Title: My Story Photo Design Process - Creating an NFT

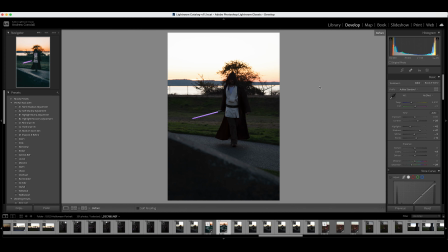(0:05)
Hello, my name is Andrew and welcome to my process video as to how I go from something that looks like this and eventually I end up something that looks like this.
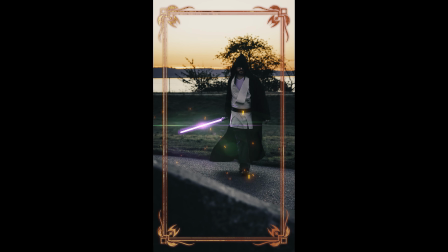(0:16)
Now there's a lot that goes into this,
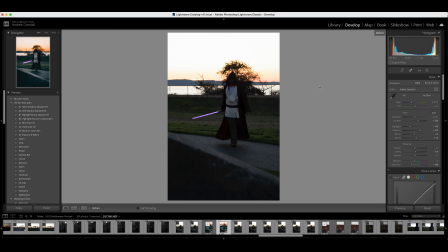(0:19)
which I may or may not have realized up until I started opening up all the programs that I go through in order to make these. So we'll start from the beginning here. So I always start, of course, I have to go out and I have to do a physical shoot.
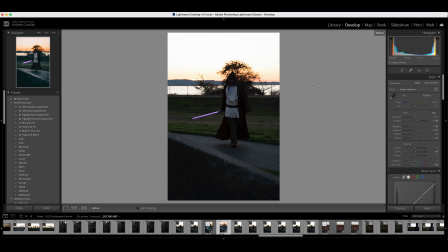(0:34)
And in this instance, I went out on Halloween with my friend and we did a cosplay shoot. So this is my friend here. He was a Jedi. And this is the beginning picture. Now as you can see, I have it set as before.
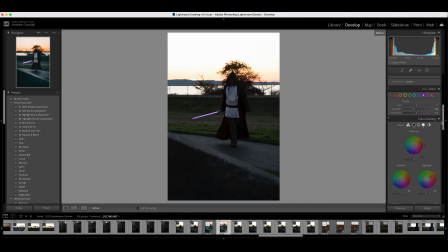(0:51)
So I have all of my Lightroom settings in here for how I adjusted this photo. And so I'm not going to take you through everything I did for this.
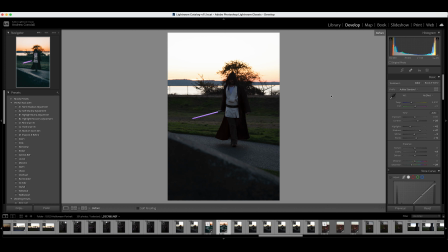(1:03)
I do use presets, but my presets are more to get a color palette for what I like and kind of like visual style of what I like. And then I always go through and I change every single setting for the most part. Very rarely will I get something with a preset where I'm like, this is perfect. Highly recommend to use presets.
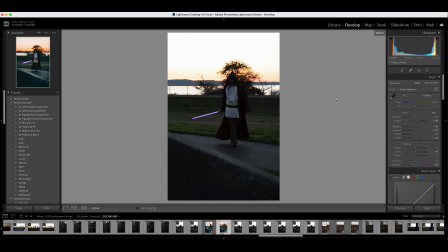(1:24)
Okay, so from here, I'm just going to go to the after. This is the before, and this is after everything I have done in Lightroom. And now there's a couple parts about this that I didn't particularly like.
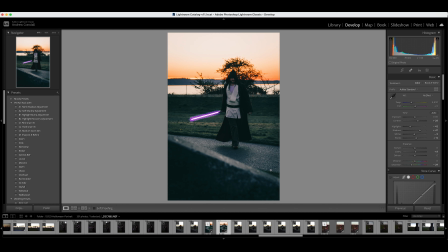(1:39)
I didn't like that there was this kind of uneven section here where that he was clearly on a sidewalk, but it doesn't visually, it kind of takes away. I wanted it to seem like this whole bottom part was kind of concrete and more industrial.
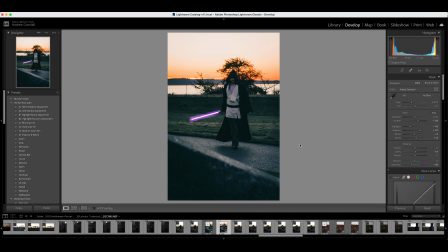(1:55)
And so I wanted to flare it up a little bit. So I usually bring it into Photoshop. And in Photoshop, I will add a couple more tweaks. And so here you can kind of see I added kind of a dramatic lens flare and some like cinders coming up from underneath.
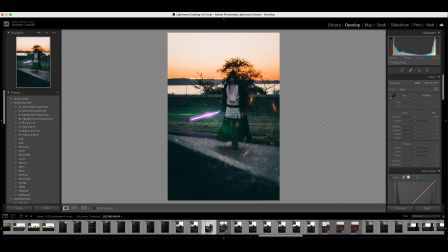(2:14)
Kind of reminiscent of when Obi-Wan was fighting Anakin on that, excuse my ignorance, the lava planet. So yeah, I got that feel. I removed the part here so it looks more industrial.
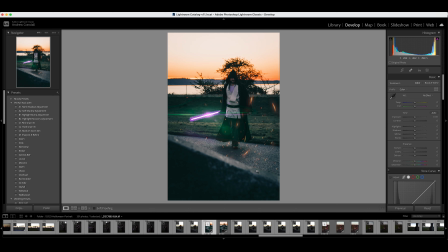(2:32)
There's no gap in the grass here. And so from here, what I do is then I take this photo and I move it over into Photoshop.
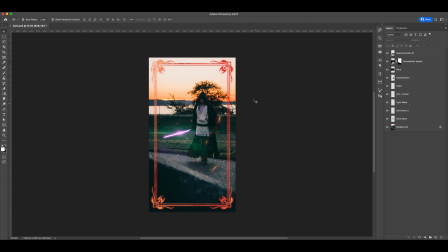(2:43)
So let me open up Photoshop. And this is what we have, what it will end up looking like. So what I have to do, the border will be last, so we'll get back to that. I need to make this because I really liked this photo and I wanted it to be an animation. So in order to animate this without it looking super janky, because as you can see if I zoom in,
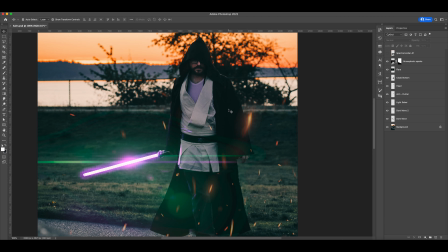(3:08)
his arms are not detached from his body. He is one mass. So if I were to animate this, I would either have to cut unnatural little shape things out of his arm here, so that way his arms could move. I could probably get away with moving the lightsaber by itself,
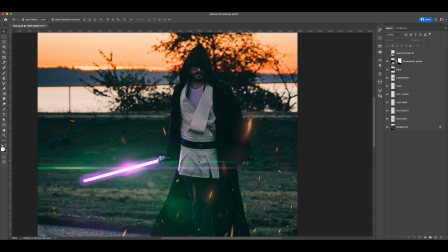(3:27)
but when you have it looking on all like a solid form, the way I animate it makes it look all Gumby and gelatin-like,
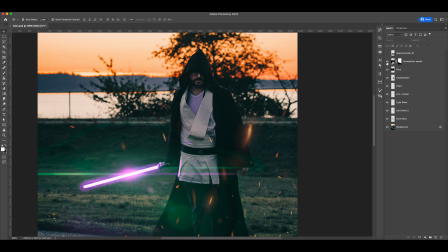(3:35)
which we do not want. So what I end up having to do is, see there's my lens flare and my sparks.
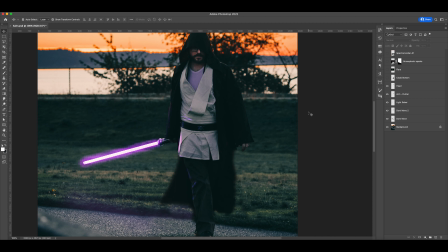(3:43)
I will undo everything.
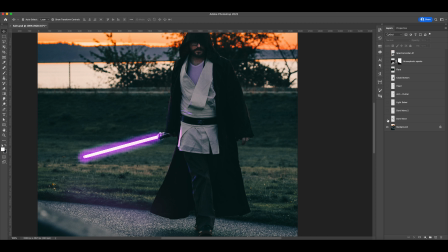(3:49)
So we have the base image. And I have these two sections that are do not move. So these are ones that I will not animate, but they need to be there. So this is my masking or my clone stamping behind, because these are the parts I want to animate, and I don't want to animate into clear background.
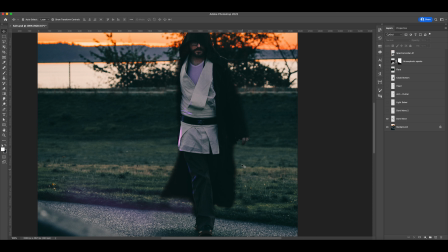(4:07)
So I have to paint in everything behind where I'm going to be animating.